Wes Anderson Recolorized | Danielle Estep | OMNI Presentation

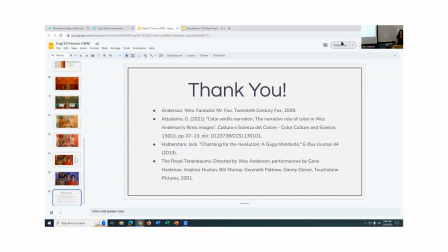489s
So when you were going through these scenes, did you try out like different like very different colors?
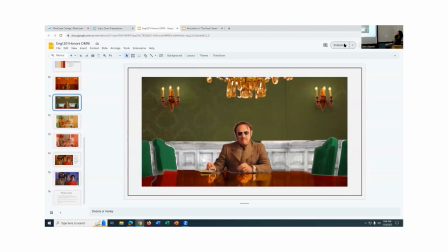499s
Yeah, so one especially was this one because I wanted to see if I could change his motive for the divorce. So I tried I ended up with green because I think it symbolizes money, and that's like the easiest expression of greed. Because the first thing I was thinking of was like yellow for gold, especially with like the chandeliers and everything.
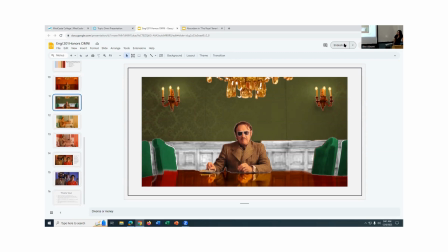518s
And I was wondering if maybe you had tried that and like it didn't get really the same. It's like a red scene, so putting yellow over it was really hard. I did try that, and I just ended up with green. I tried purple because that's a royal color, and his name is Royal, but it just didn't. I felt like green. Makes sense. It was the most interpretation for me. Yeah. Okay.
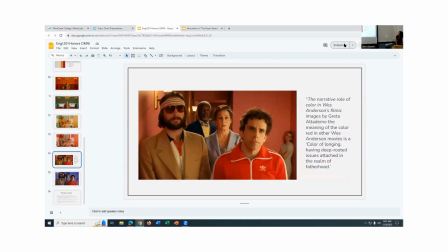540s
Is more of a kind of observation on your last slide there on slide 15 is when you go from the original color, the focus is on Chaz and Richie, but I feel like when he changes to blue,
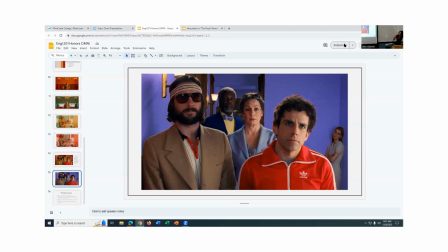553s
the focus transitions to Ethel and to Henry. So you almost look past the two characters and look deeper into it, and even Margaret herself seems to stand out a bit more. I think that if you look at, if you should watch the movie, it's really good.
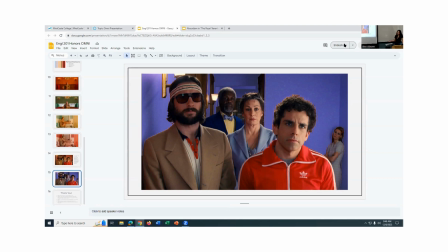568s
But each character has their own color palette that conveys like their relationship with their father. So I think changing that color palette, just like what you said, it completely changes sometimes what character is being focused on. Yeah, I think that this is a really good shot for showing that they each do really have their own color palettes, their own,
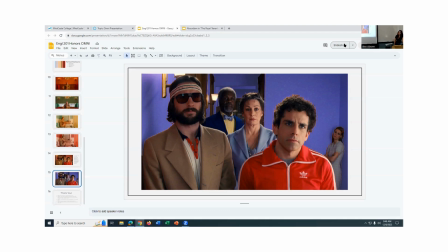587s
and it really, like, I've never seen the movie, but I feel like just based on looking at this shot, even like, I mean, you can see the facial expressions, but also like the style, the colorings that they're using, like I can imagine what kind of personalities they have in this movie.
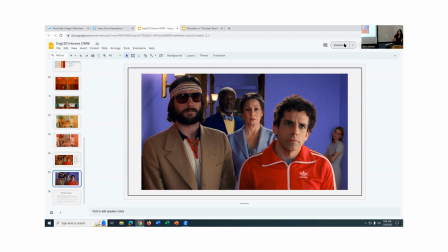602s
It's one of those movies that you could break down like every character's color, but Yeah. that would be like a 100-page. Yeah, one more. Did you ever, in your color analysis, did you ever consider analyzing the wardrobe outside of Chaz and Richie?
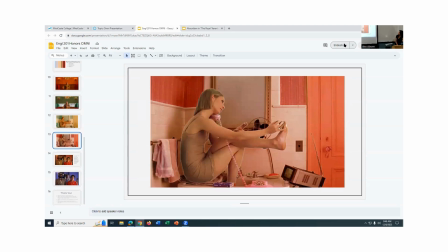618s
For example, like Margot, who the color of her dresses, and sorry, this is for people that are aware of the film,
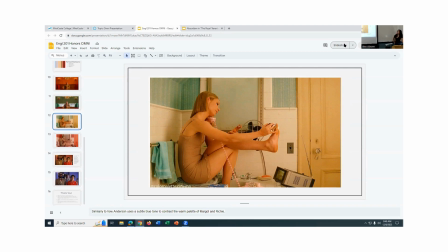625s
but her color of her dress transitions from those cool cool tone pastel blues to the red striped dresses. Yeah. And that changing on the scenario that she's, is that something that you have been? In my essay, I don't think I brought it up, but I did make the connection in my head.
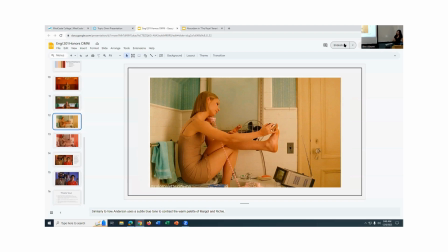644s
That often goes along with Richie. Like when she gets stripes and Richie wears stripes, it just kind of shows their relationship, what we're calling them, but Danielle, really, really good job.
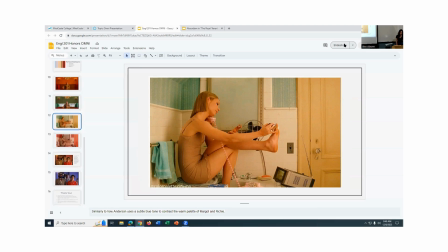660s
I have two questions. Can you, first of all, just the mechanics, like how did you do this?
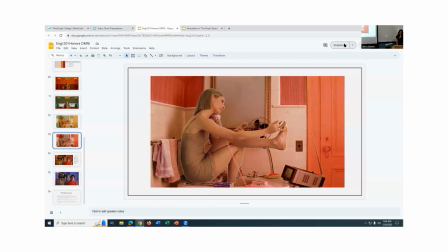667s
I want to know, and like, what's the work that goes into taking these scenes and then saturating them with color?
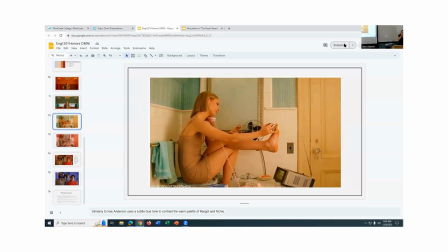674s
And then I'd like to follow up with something right after that. so I used Adobe Photoshop and I'm on a free trial because I did not feel like spending that much money. But it took a lot. You have to I don't know how to explain it. You have to highlight things and then layer it.
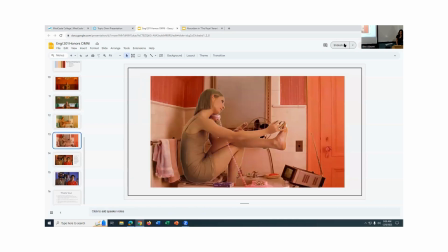691s
So I had like each image, like this one, I think was like 50 layers where like I had or one layer of just the TV, one layer of just the light switch. And I saturated it to how I liked it, or I changed the color, I made it black and white. I just edited it basically. So they're just like layers stacked on top of each other?
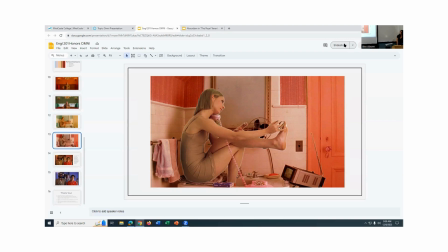711s
A lot of that. Yeah. Really well done. It's very seamless. The other thing I thought was interesting is the picture from Fantastic Mr. Fox with antlers in the background.
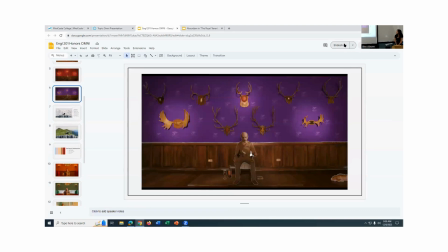725s
That scene there, and that it was originally in red, right? Yeah. And the symmetry.